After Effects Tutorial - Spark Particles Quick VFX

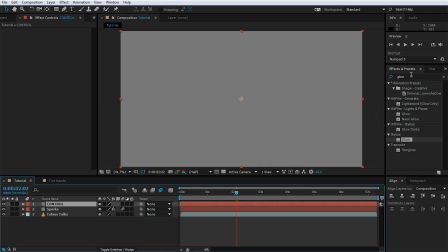I am going to call this solid control, hit OK, and then search for and apply a slider control effect to the control layer.
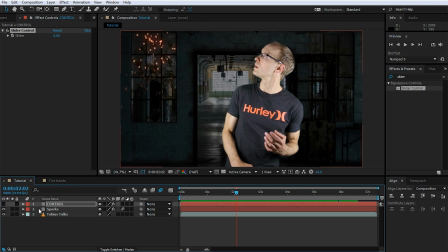Disable the visibility of the control layer because we don't actually want to see it. Now we are going to use the slider control to control the birth rate of all of the sparks layers in our composition. And the way we are going to do that, reselect your sparks layer and hit U twice on your keyboard to reveal all of the expressions.
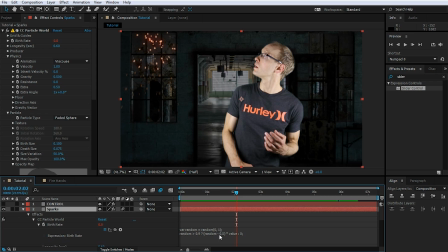Now under the birth rate, click into the expression editor and cut this expression out. Go back to the control layer, Alt-click onto the slider value, and then let's paste this expression into here.
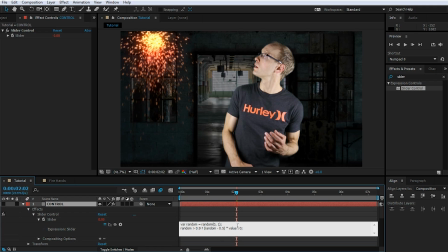So now my slider value will be the value that we've calculated via our random function.
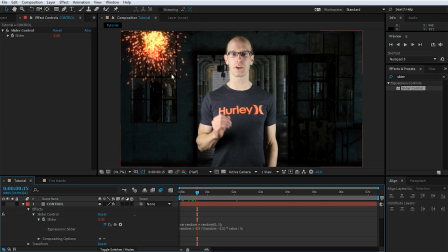Obviously the particles now emit a huge amount of particles every single frame,
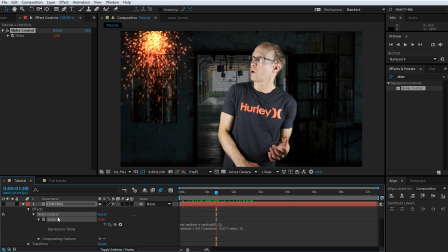but we are now going to use this slider control value, which is randomly calculated, to control the birth rate.
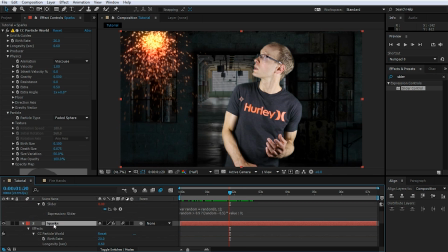Make sure you can see the slider value in your layer window. Let's scroll down into the sparks layer and Alt-click onto the stopwatch icon next to the birth rate.
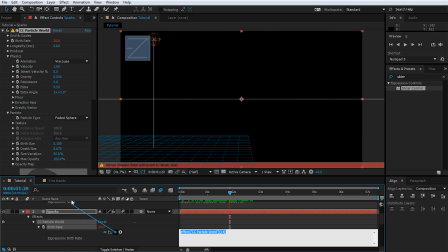Select the pick whip item to select the value of the slider.
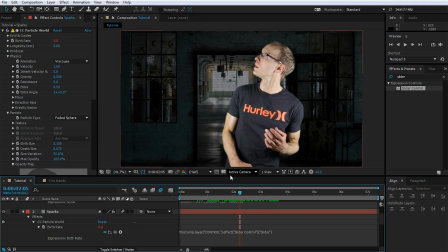And you will see absolutely no particles appear at all, and that is because our slider value is actually still set to 0.
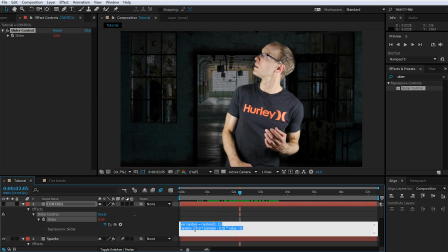So even if we are in those lucky 10% due to our expression, our value is going to be 0.
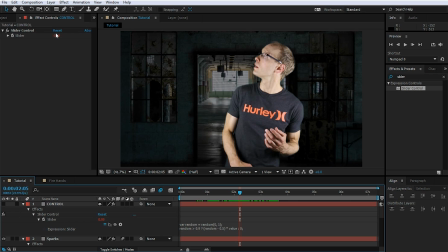So either way, we're not emitting anything. So change the slider value to 20.
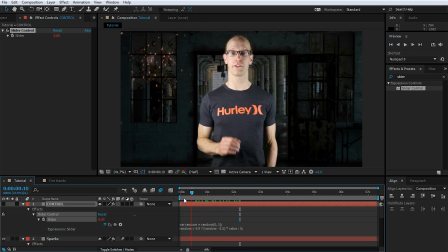And now if we play back our composition, you will see the sparks being emitted again.
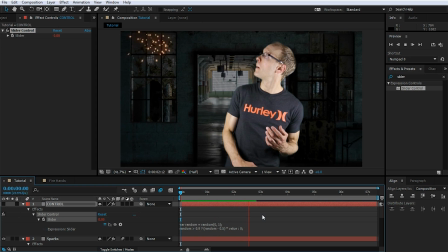Let's collapse both of our layers, and now we can duplicate the sparks layer And this second copy will be exactly the same as the first because both of them actually reference this random value here on our control layer.
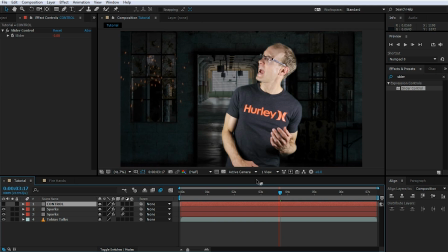So both of them will use the same birth rate and therefore emit exactly the same amount of particles at any point in time. So now let's rename the top sparks layer to sparks glow. And let's search for and apply a fast blur effect. Now let's jack up this blurriness to really turn this layer into a very diffuse glow.
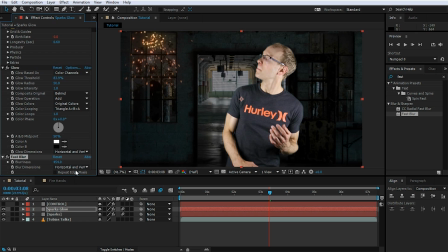Maybe not quite 800, maybe we'll go with maybe 5 or 400, just so you have a really nicely blended and blurred out top layer. I think I'm also going to jack up the glow intensity and the glow radius for my sparks glow layer, just to add a little bit more intensity to it.
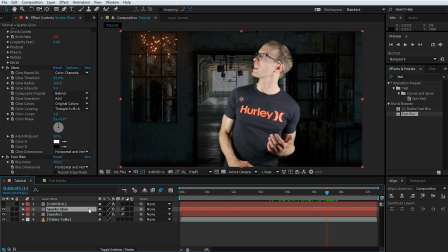Again, feel free to tweak this to your liking. Finally, on my sparks glow layer, I am going to change the blend mode over to add.
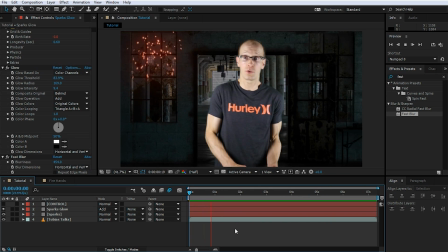And now, if you rewind and play back the composition. Cool, that looks pretty good actually.
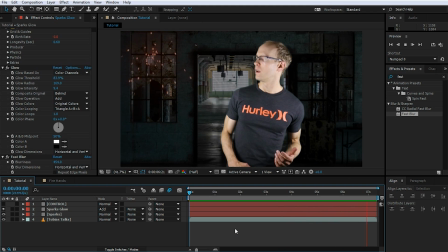Now, one thing I'm noticing is that the color of the sparks looks a little bit too candy. It's a little bit too saturated to look realistic. So let's select the sparks layer and let's search for and apply a hue and saturation effect.
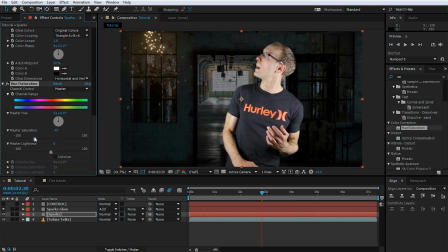Let's bring down the saturation maybe by about 50%. Yep, that looks about right. And let's copy the hue and saturation effect and paste it onto the sparks glow layer as well, so they're both a little bit more toned down and don't look quite so Candyland-like.
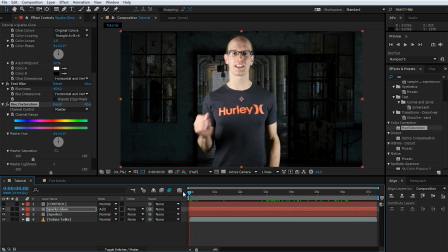Let's rewind and play this back again.
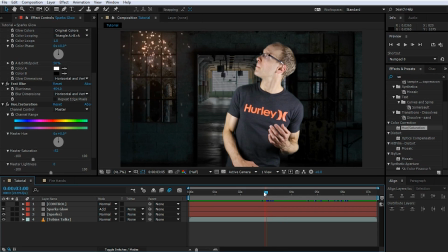Yeah, I think those sparks look much nicer, just a little bit more toned down, just a little bit more realistic. Finally, just one last tip before I let you get back to your lives. Sometimes you may need your sparks to bounce off walls or tables or other elements in your scene to integrate them nicely.
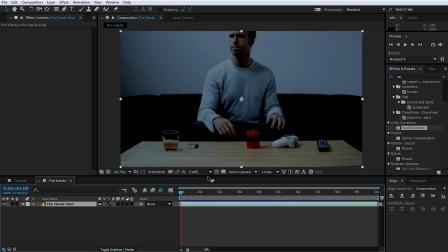For example, I have a clip here from one of my really early short films where I created fire with my hands. And in this clip, you will see that I made the sparks bounce off the table. CC Particle World makes that really, really easy.
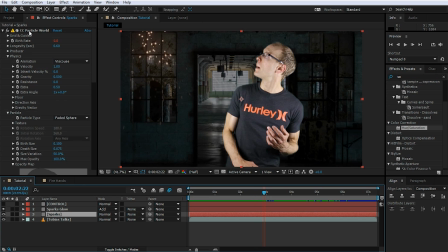Let's go back to the tutorial and reselect the sparks layer. Now, if you reselect CC Particle World, you will get the axis box and the ground plane showing up. And under the physics tab, you have a floor tab. And this actually allows you to control how the particles will interact with this floor plane.
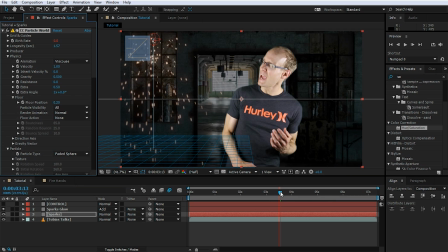Let me just jack up the longevity a little bit so they're actually falling past this floor plane. Obviously, we can kind of move this up as well. You can actually change how the particles interact with this plane. For example, right now they're just falling through it, but you can set this up, for example, to bounce.